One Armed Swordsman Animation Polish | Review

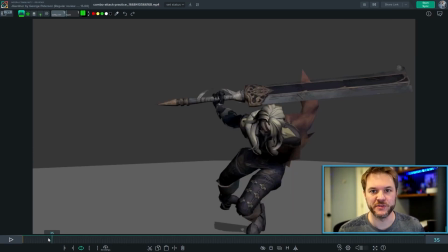That could communicate this feeling of supremacy, this feeling that I feel like I'm better than you as I do this. And he's disconnecting his head a lot. He's just wildly swinging with his head going different ways.
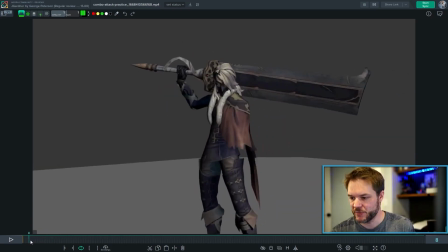And so if you were to take a pass at kind of locking this in, so even right here,
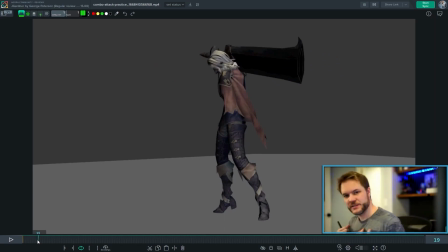if as he turns his body, instead of moving his head with it, he turns his body, but his head stays focused on the camera, and his point of attack.
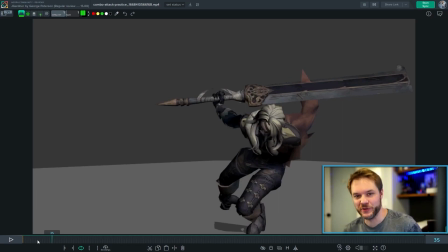Now here, you're not going to be able to see the face. That's fine. It gets to a certain point where he does turn away, but at least it holds for a little bit longer. And then like right here, can definitely have him kind of like looking up at us, right?
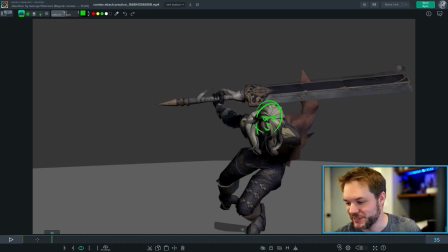Connecting with us. That's supposed to be eyes and a nose, and there's a little. And then here as well,
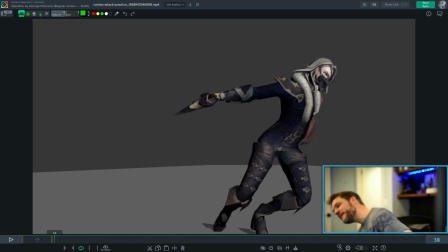It's fine to be using the head into like throwing the momentum of the body, but you can also connect it back and have it kind of trying to stay on target a little bit instead of doing that. And just for a few moments, basically wherever you can milk it a little bit more.
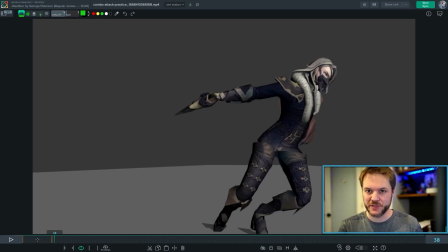Still do the things you're doing, but if there's opportunity to have him connected with the camera or the point of attack, I would try to do that.
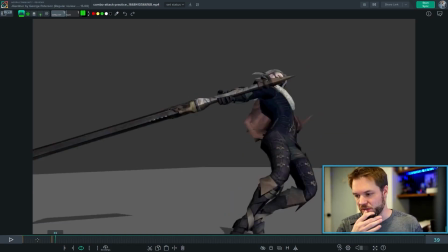So maybe right here, he could still be looking at us. And here, possibly, by this point, no.
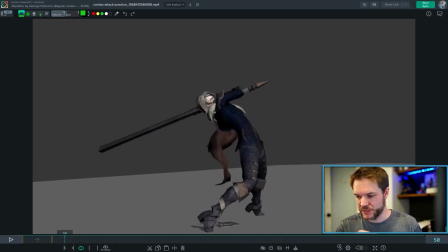And here, no. Here, yes. So the character could be looking at us again here and kind of stay target locked on us, even through this.
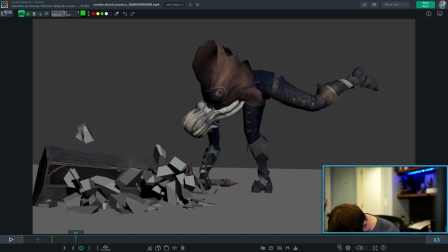Instead of throwing the head down while slamming the sword down, could do that with the character's body and shoulder, even with the neck. But if the head kind of stays locked on us while doing that, it's kind of like an intimidation factor.
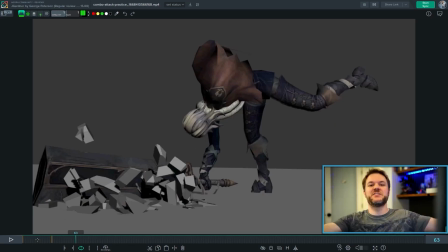I'm going to slam the ground, I'm going to break stuff while staring at you while I do it.
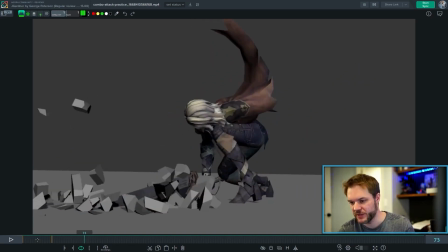And that can help communicate some of that. We also get disconnected from the character quite a bit here, so it might help to bring us back into
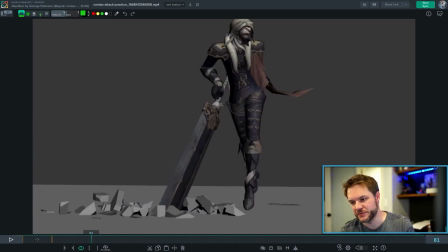feeling something from the character here because we're so disconnected for so long. Even here, could still be kind of glaring at us.
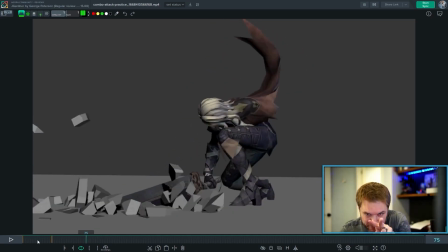And this is the case where you'd use that kind of like glaring out from under the eyebrows because the nose is tilted downwards instead of held up. That would be weird here. I wouldn't have the character crouched, but also trying to look down at us. This one's crouched and looking out from under the eyebrows.
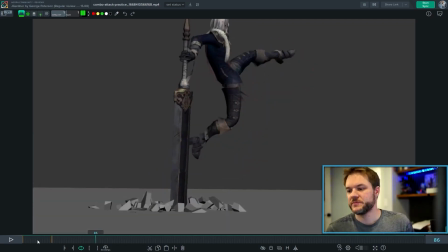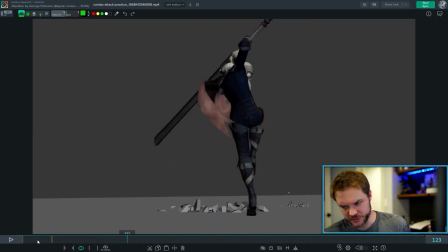This is all really cool. You have some really fun moves in here. Here as well, right here. Lock on target with the head and the eyes.
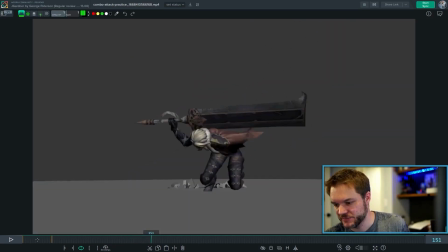And don't lose it here. Stay locked on. And here. Now it's working.
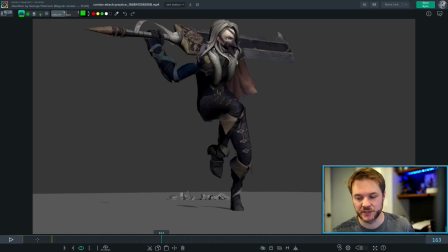It's better. So I think and here you could probably stay locked on target too. The longer you can connect the head, I think, the more successful it will be.
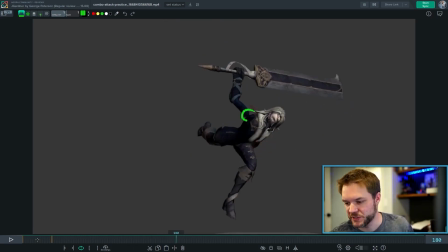And watch out for this pinching. I'm not sure how to solve that.
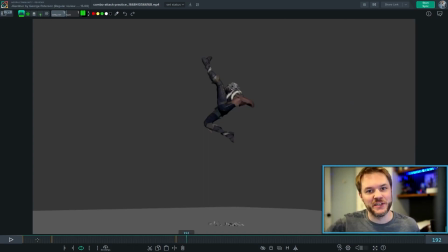Something in the rig, the way that it could be how much you're using that arm and it has flipped 360 degrees around and kind of done like a candy wrapper twisting on the upper arm there.
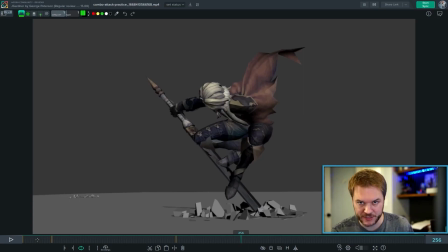Here as well could be connected more, eyes locked on. I think basically take that note and push it throughout, and I think you'll have a lot more arrogance. You'll have a lot more of that staring down the enemy, doing the intimidation factor. I think it's going to work well.
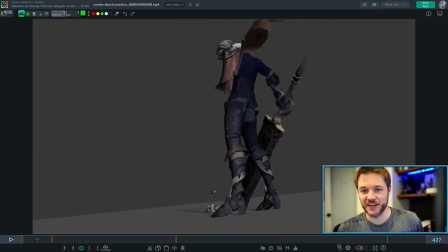It's super cool. This is a lot of attacks. There's so much happening in this piece, and it's really fun.
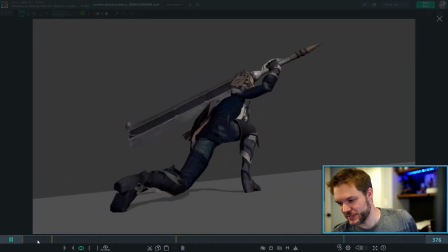And so then for this ending, this all works.
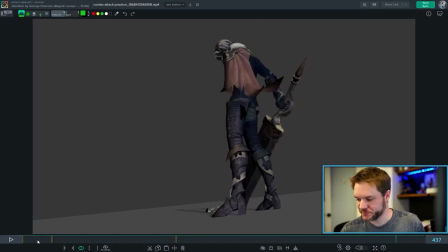The only suggestion I have for like actually changing up timing of things, changing around the move a little bit, is maybe I would, just to try to condense, I would have him slam the ground with the sword at the same time he looks over at the audience,
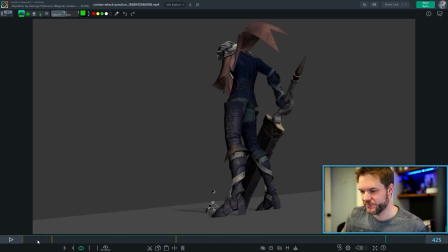or at the, I guess his target. It's kind of weird because we switched views now, so we're no longer his target. I'm going to turn off my phone so that it stops beeping at me. All right, and so that's really the only moment that I might try condensing some of the moves so that it's not slam,
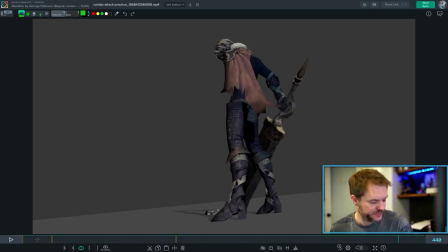wait, then turn, but more of like slam and turn at the same time.
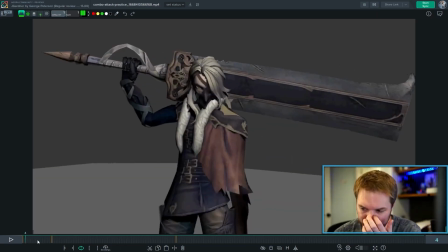That could be cool. All right. Now, you said that you also were worried about the overlap.
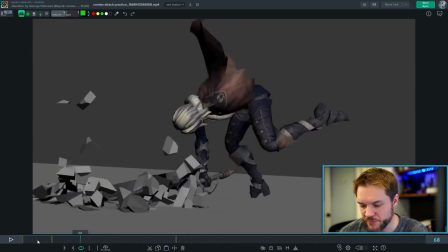I think in general, you're doing a really good job with that. One part that kind of calls attention to itself for me, the biggest one, is this landing right here. It feels a little too, what's the right word?
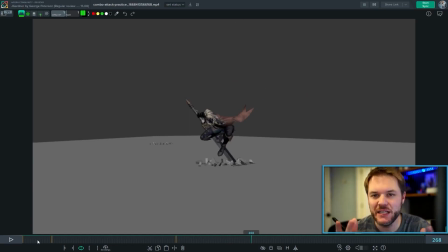I guess kind of like animate-y. I don't have a better word for it, so let me describe what that means to me. Is that it feels like there's a lot of just straight overlap put into it without a lot of consideration for how the body mechanics would work.
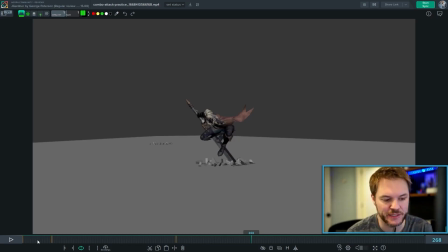And so when I say animate-y, it means that if it were my piece, I would feel like I didn't use much reference for that part, and I just kind of went on animator brain and was like, oh, okay, so we're going to put in drag, and we're going to put in overlap, and we're going to put in drag, and we're going to put in overlap, and so then you end up with
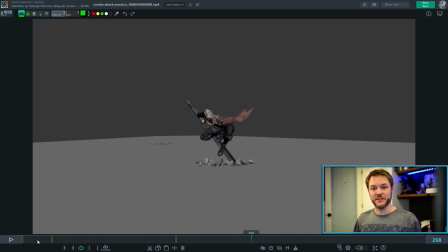it feeling like he's landing like that, instead of maybe shooting reference a little bit more and finding out what would happen to the body in a landing like that. doesn't have to be landing on a sword, but take reference of yourself jumping from a couch onto the ground and find out what happens if you try to kind of
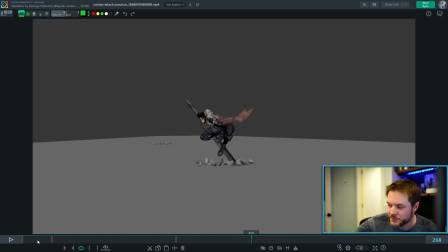stabilize yourself in this pose of keeping yourself hunched over but looking at a target, and find out what the mechanics are. Because right now it feels like it's just drag, overlap, drag, overlap, drag, overlap up the spine. And so then you get that sort of feeling. I'm really exaggerating, but that's the feeling that I have.
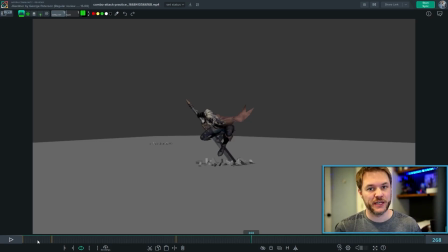A little bit of it is hidden by the camera move. So that's actually working to hide some of that feeling for you.
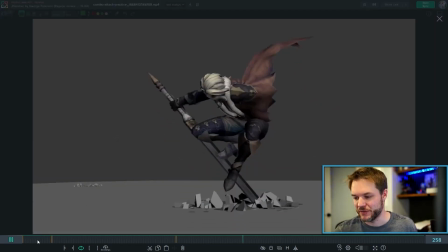So that's the camera is helping to make it feel more successful than I feel like it might look if we didn't have the camera move.
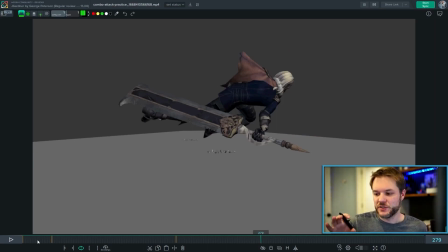So I'd want you to challenge you to do that part over, or adjust it. You don't have to like scrap it. Adjust that part with more reference involved and understanding the mechanics of how the pieces settle and how they will come to rest at different times,
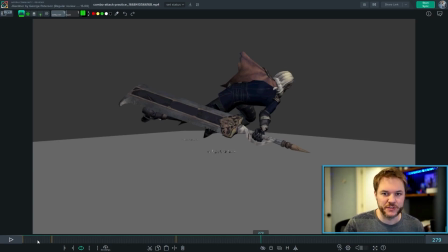and look at it without the camera move, just for yourself, to see if it's feeling better. That's the part that calls out to me the most in terms of the overlap. There's other little things that we can talk about here and there.
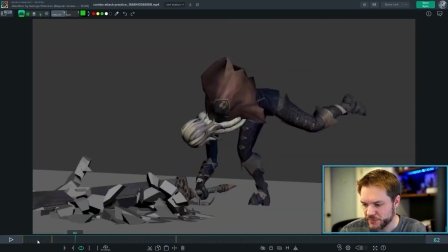In, where is it? I think I already missed it. This one.
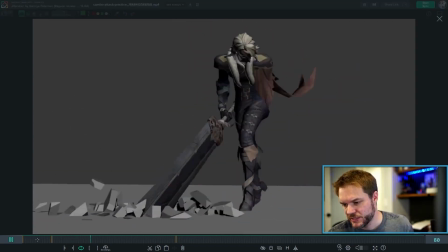It's not necessarily overlap.
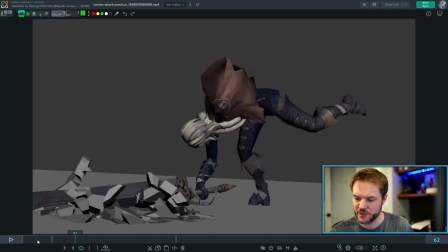It's the settle of how all the body pieces come to rest after this big thing slams into the ground.
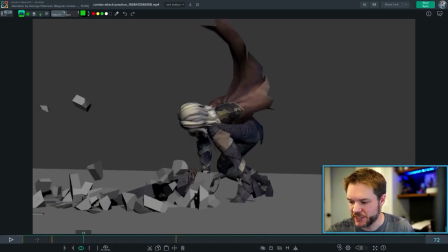Especially this foot coming in and it kind of hits him in the face. But
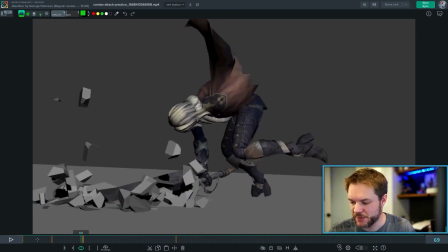it comes in real fast and just stops right there, real hard. The way that the body overlaps right here or doesn't, and what happens to like the whole torso.
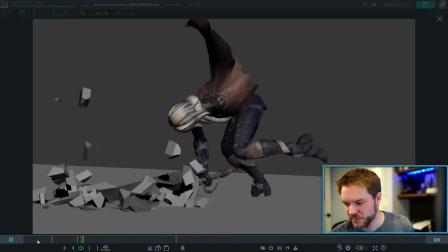This whole piece feels pretty stiff. I don't think you need to add too much to it.
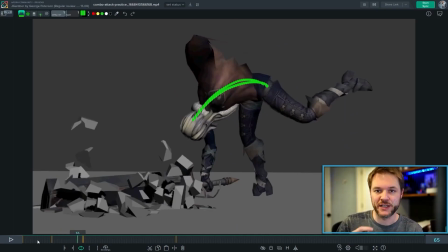I wouldn't go down to just like add overlap, add drag and overlap. I'd want to know what really happens to the body there.
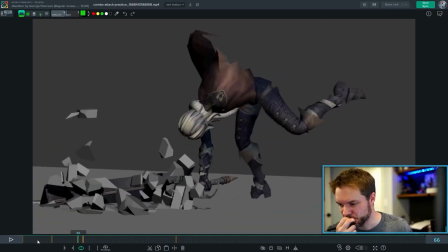So my guess is, for one, this is extending up.
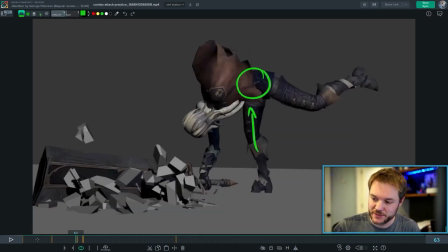Like the root is extending up, the leg is straightening, and all of this momentum is going up.
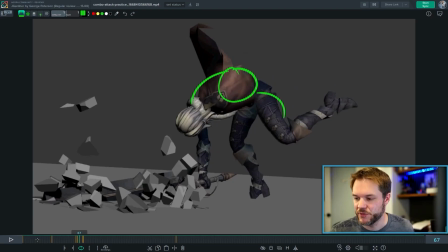It's probably going to continue going that way. The root is going to keep going up and that way, and then come back down this way a little bit.